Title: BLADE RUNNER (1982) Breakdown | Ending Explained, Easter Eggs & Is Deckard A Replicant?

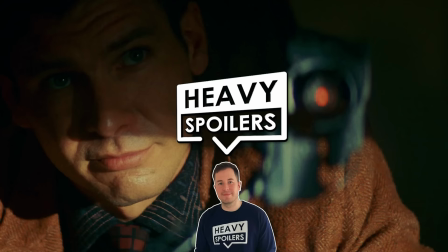2s
Welcome to the Heavy Spoilers show,
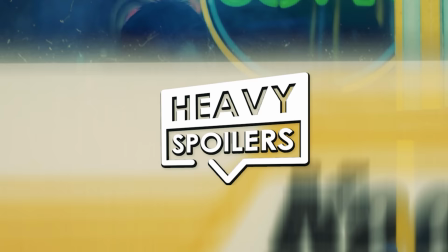3s
I'm your host Paul and this video we're gonna be breaking down Ridley Scott's Blade Runner which is widely regarded as one of the most influential movies of all time.
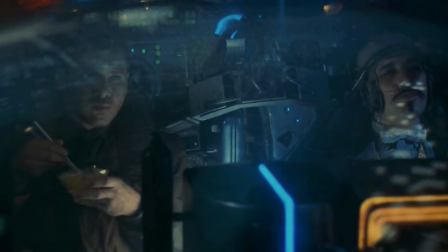11s
It's styles went on to inspire so many different things in pop culture and it's legacy has loomed large over film,
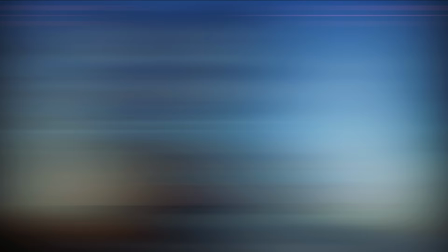18s
anime and video games ever since it's release.
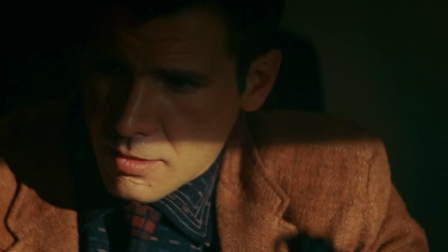21s
It's something that I've had a bit of a weird history with and after feeling like it fell flat on my first watch it's a movie that I've grown to love more and more the more that I've watched it.
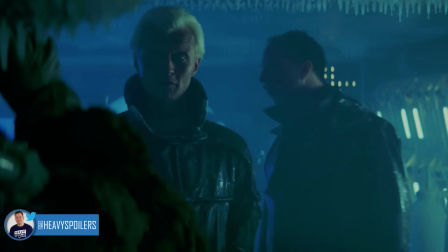30s
The futuristic film noir was something I saw as a teen and I didn't really understand what was going on so I found it a bit boring.
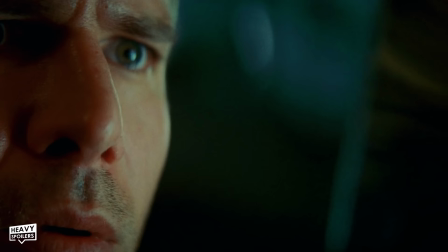37s
This all changed though after I read the source material, watched multiple documentaries and engrossed myself in this fantastic film world.
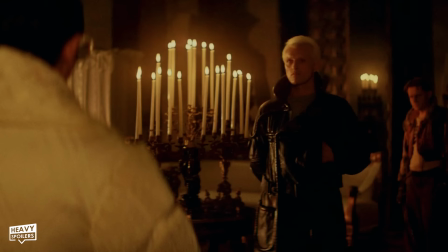45s
There's just so much going on with it that they don't talk about in the film and in this video I'm gonna be explaining it all and also talking about that ending.
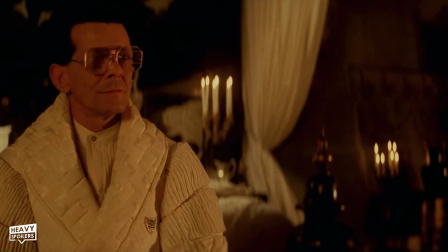53s
There's so many hidden details and easter eggs layered throughout and hopefully if you found the movie boring this video changes the way you look at it.
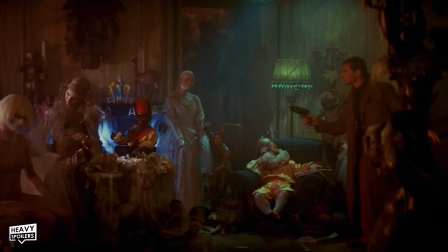64s
Based on the book to Android Stream of Electric Sheep,
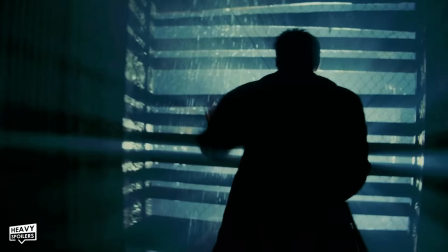67s
this Philip K Dick adaptation might be one of his best known works because of how much of a cult following the film has.
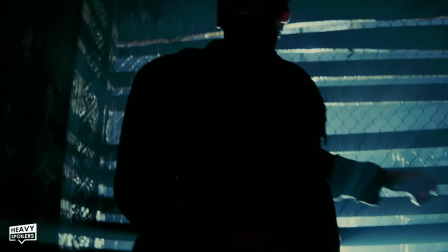73s
I think it's one of those movies that catapulted the author to the point where his name's up there alongside
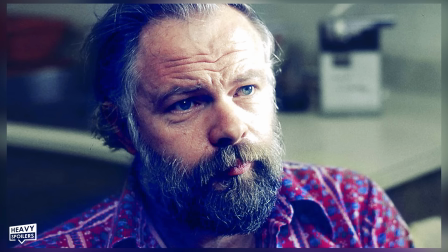78s
Stephen King in that he's someone who can go on the poster alongside the director and cast.
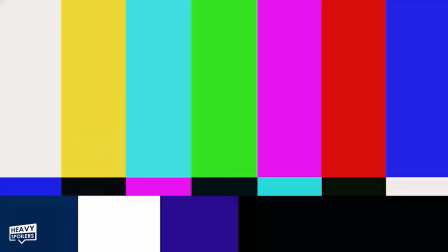84s
Philip K Dick is a name that sells the movie and everyone in Hollywood at some point has been after
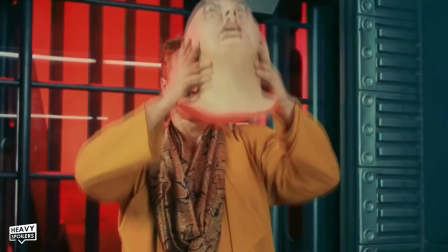89s
some dick...sorry everyone in Hollywood at some point has been after some Philip K Dick.
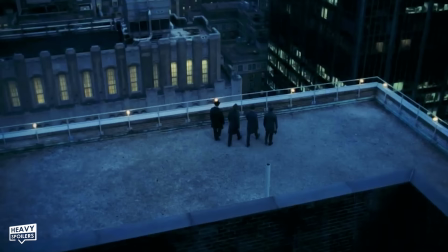94s
His work's been adapted into films like Total Recall, The Adjustment Bureau, Minority Report and many many more.
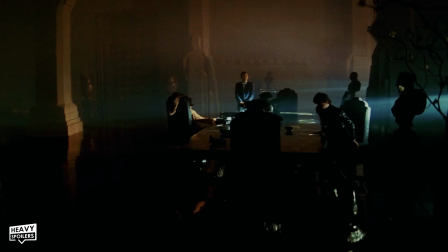101s
The name Blade Runner doesn't actually feature in the book and this was something that was brought across from another science fiction novel that the creative team owned the rights to. According to the now playing podcast,
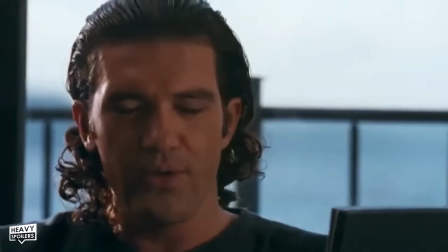111s
Blade Runner referred to someone who smuggled medical supplies like scalpels in a dystopian future but they liked the name because it just sounded cool.
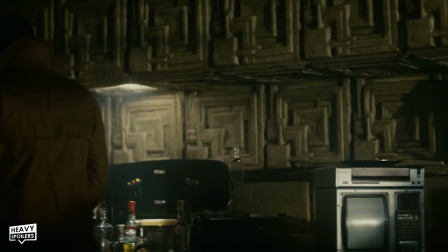119s
Which to be fair, it does. Now replicants are also called Andes in the book with Deckard being a bounty hunter instead of an officially sanctioned officer.
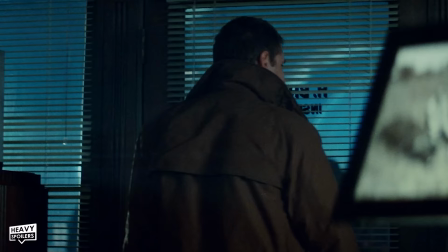127s
The book gives a lot of the backstory that isn't really touched upon in the film and it's important to bear in mind that this is a
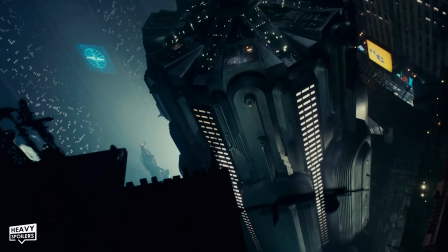133s
post World War 3 world in which a lot of the planet's been destabilised by an unnamed global catastrophe.
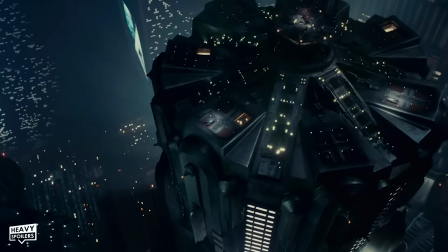139s
Earth is now highly polluted and there's been major environmental fallout from this which is why LA looks like London.
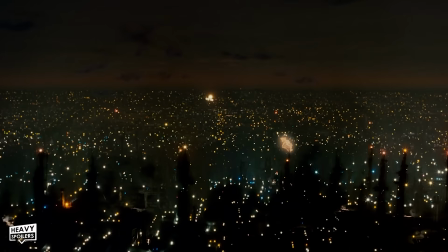145s
It's a far cry from what we know the city to be like today and it's constantly raining there and only ever shown to us at night to cement this idea.
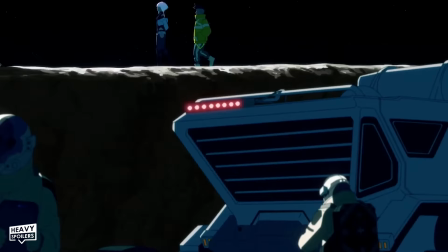153s
Now in order to escape the fallout of the planet humanity has ascended to the stars and
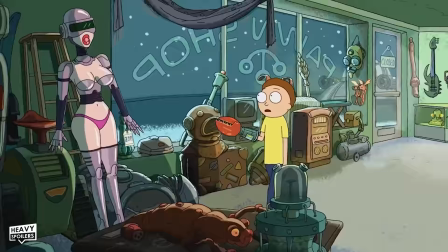157s
the Uwans encouraging offworld emigration to several colonies that exist on other planets.
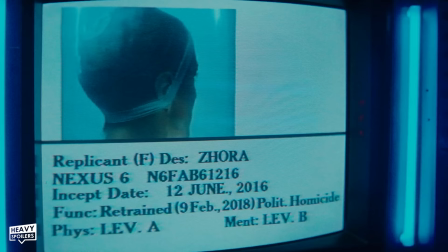162s
In the book they try and lure people out there with an incentive involving getting a free android and this will hopefully get the species to leave Earth.
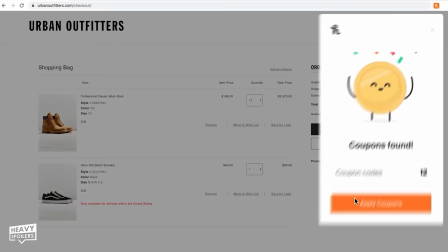170s
Each human is given one as a servant. if you use the discount code HEAVYSPOILERS at
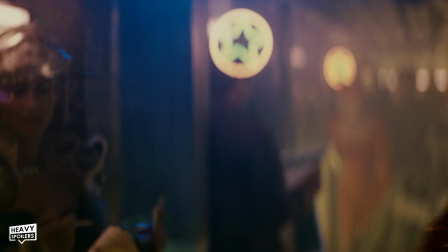174s
checkout you get a free one and thus they can live affluent lifestyles amongst the stars.
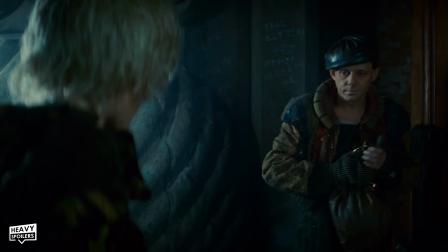180s
Now those left on earth do so because a lot of them have either mental or physical defects.
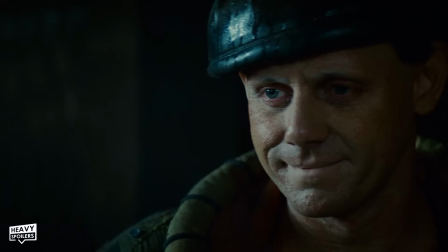185s
During the war the toxin fumes that entered the atmosphere cause people to mutate and this is why GF Sebastian is rapidly ageing.
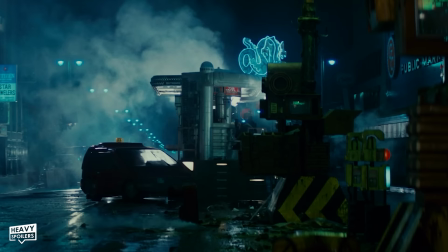192s
There's also Gaff played by Edward James Almost who has those iconic blue eyes and several of the characters that we meet have something slightly off about them.
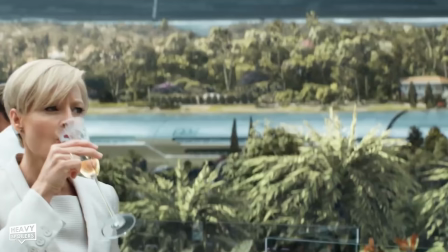201s
Now there's this idea throughout Blade Runner that the closer you are to the ground the more impoverished you are.
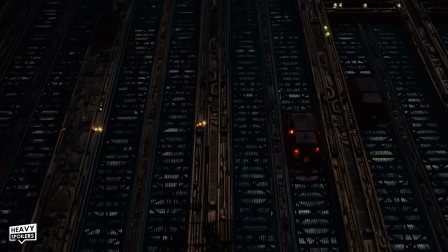206s
We don't even meet the people off world and they're very much seen as being the elite.
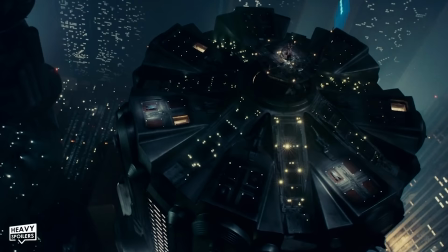211s
You have to get an elevator up to visit Tyrell and the blimps belong to the corporations that now control the planet.
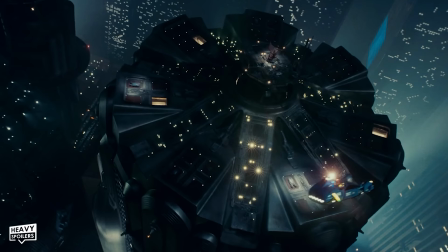217s
Even though the movie has flying cars in it you might notice that there's not actually that many and this is also done for a specific reason.
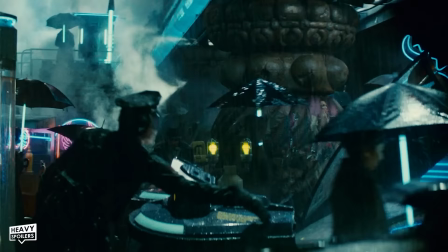224s
The ones we tend to see belong to the authority figures like the police and Blade Runners showing
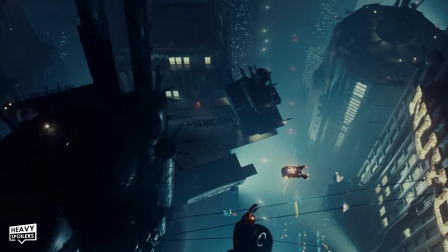229s
how they exist above the majority of the population who have to inhabit the surface.
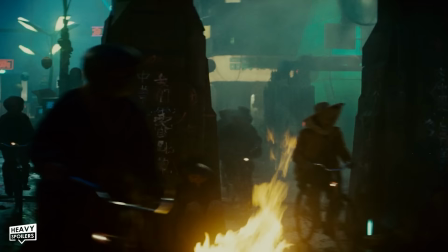237s
It's also a beautiful shot of people riding on bikes but in a futuristic world this just denotes how much they're part of the lower class.
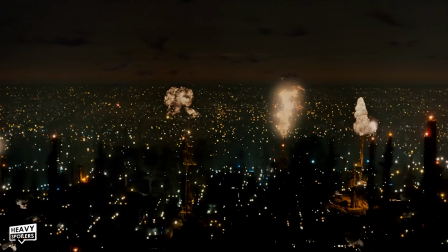245s
Now owning animals is also seen as a symbol of wealth that exists throughout the movie.